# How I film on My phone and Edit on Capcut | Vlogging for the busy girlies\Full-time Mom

just going to show you how I vlog. First things first, if you are trying to vlog, you do know that you will need a tripod. When it comes to editing, your frames do play a part, and they do that. You have to film your video in a way that when you do editing, it is going to become easier.
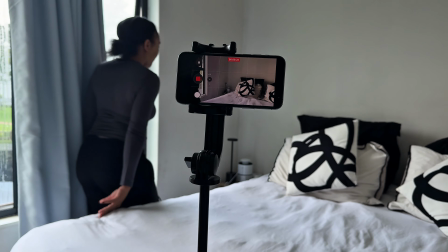(0:13) And then I just woke up. Let's do this.
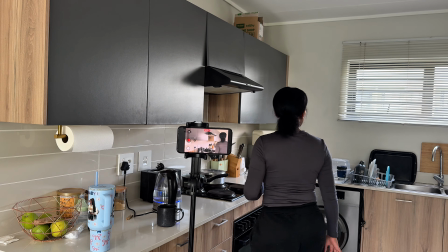Hi guys, welcome back to the YouTube channel. Today we're doing something a little bit different. I'm just gonna show you how I vlog, and yeah, I don't know, we'll see. So hi, if you are new here, welcome. My name is Priska. If you are a returning subscriber, so grateful to have you on this side. So let's get into it because my baby's that side, so I'm going to try and show you as quickly as I can. First things first, if you are trying to vlog, you do know that you will need a tripod. I got mine on Shein, and this girl has been trending on my TikTok account, but unfortunately on Shein,
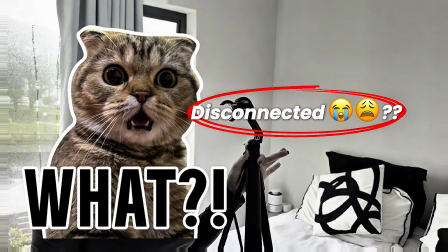(0:57)
I don't know if it is currently discontinued yeah, never mind, it is no longer there. But anyways, for that, yeah, you will need a tripod. These are just obvious things, but when it comes to editing, your frames do play a part, and they do play a huge role for your story. I believe that you have to film your video in a way that when you do editing, it is going to become easier. So yeah, first thing is first, you are obviously going to, I'm currently trying to show this with this iPhone 11. Yeah, let's try and do this as quick as we can. There she is, fully placed.
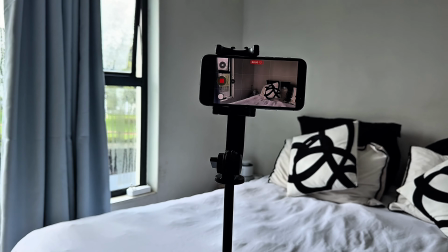(1:46)
Now obviously you'll start shooting or recording different scenes of the vlog.
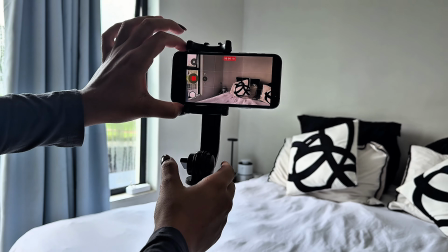(1:50)
What I usually do is to make sure that I get different scenes so that I can tell my story better.
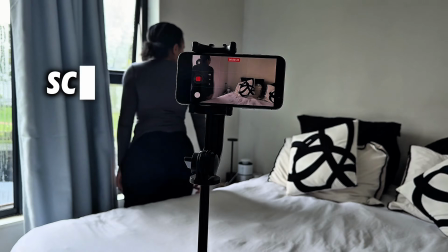(1:57)
If it is a morning, I'm gonna just capture myself getting out of bed and maybe making tea,
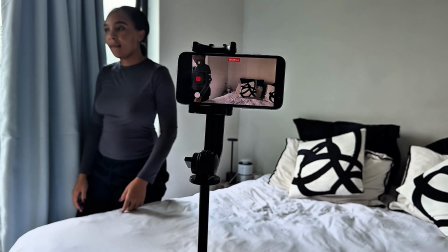(2:04)
like how my morning looks like as a mother, depending on what kind of vlog you are producing.
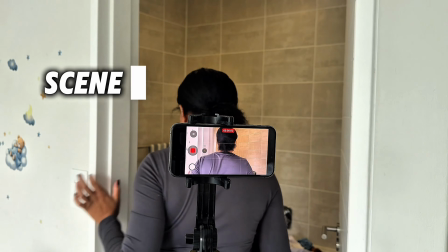(2:10)
So you get the point. Now, here's the part that will help your vlogs look interesting.
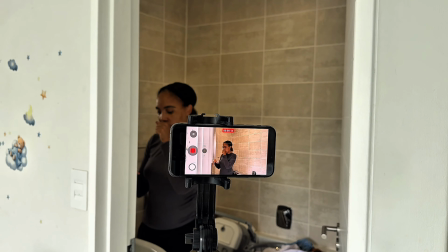(2:16)
Different shots within maybe the same scene can help your vlog look a lot more interesting when you play around with medium shots,
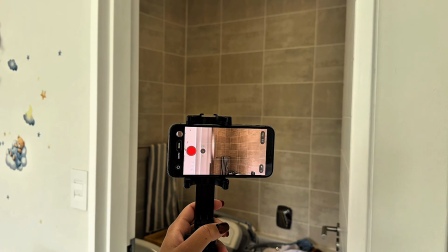(2:25)
a close-up shot, maybe also wide shots.
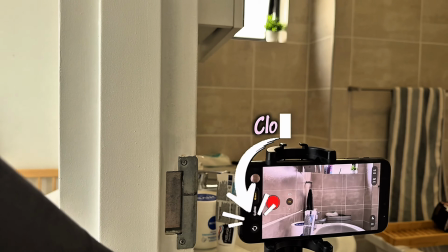(2:30)
They do help to make your scene look like, there's like a bit of change when you are doing things and stuff like that.
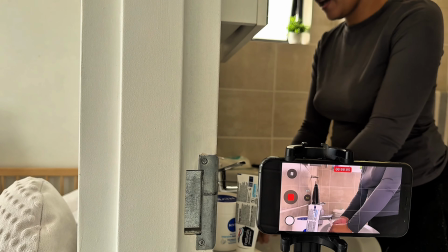(2:38)
I'm sure you see it a lot in my vlogs. So that's how I do it. I change or I move my camera a lot rather to get different angles.
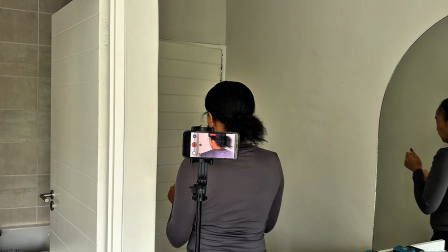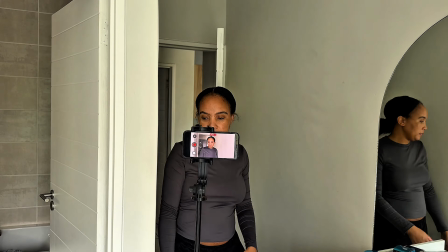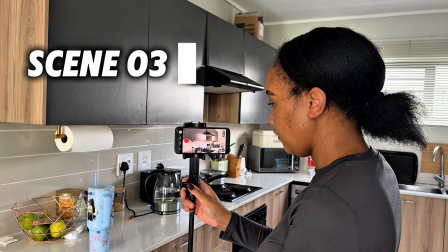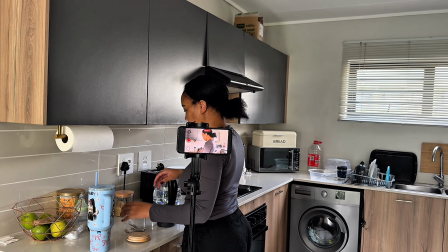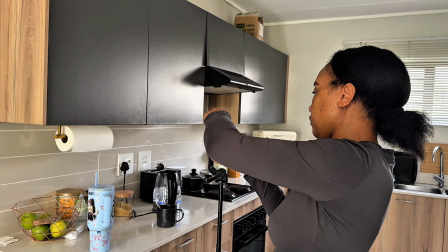(3:11)
Now, this is still the same scene, but I'm going to switch it up by putting my phone in a different position
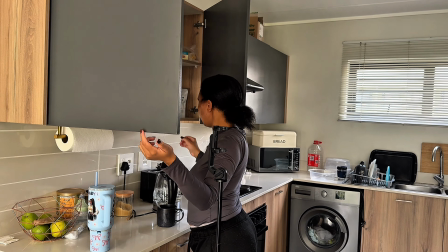(3:18)
so that I can achieve a different look or a different angle, if I may to put it that way.
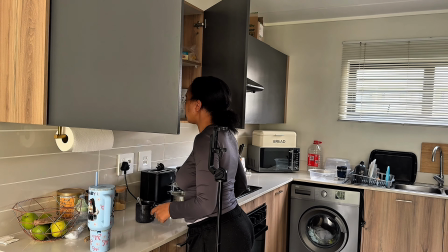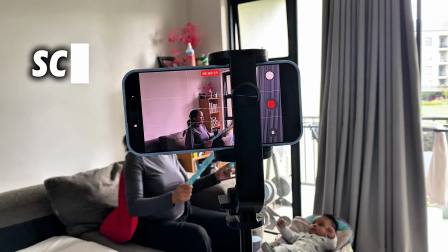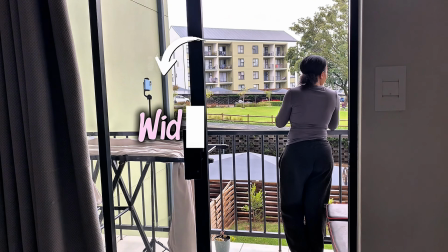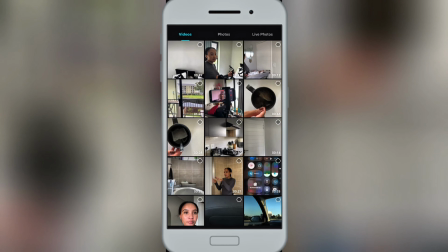(3:41)
Now, here's the part that is interesting, which is the editing part. Obviously, you import your clips into your editing software.
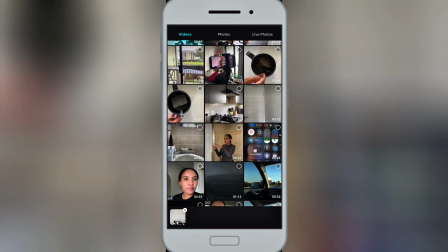(3:49)
In this case, I'm using Capcut and I'm editing on my phone.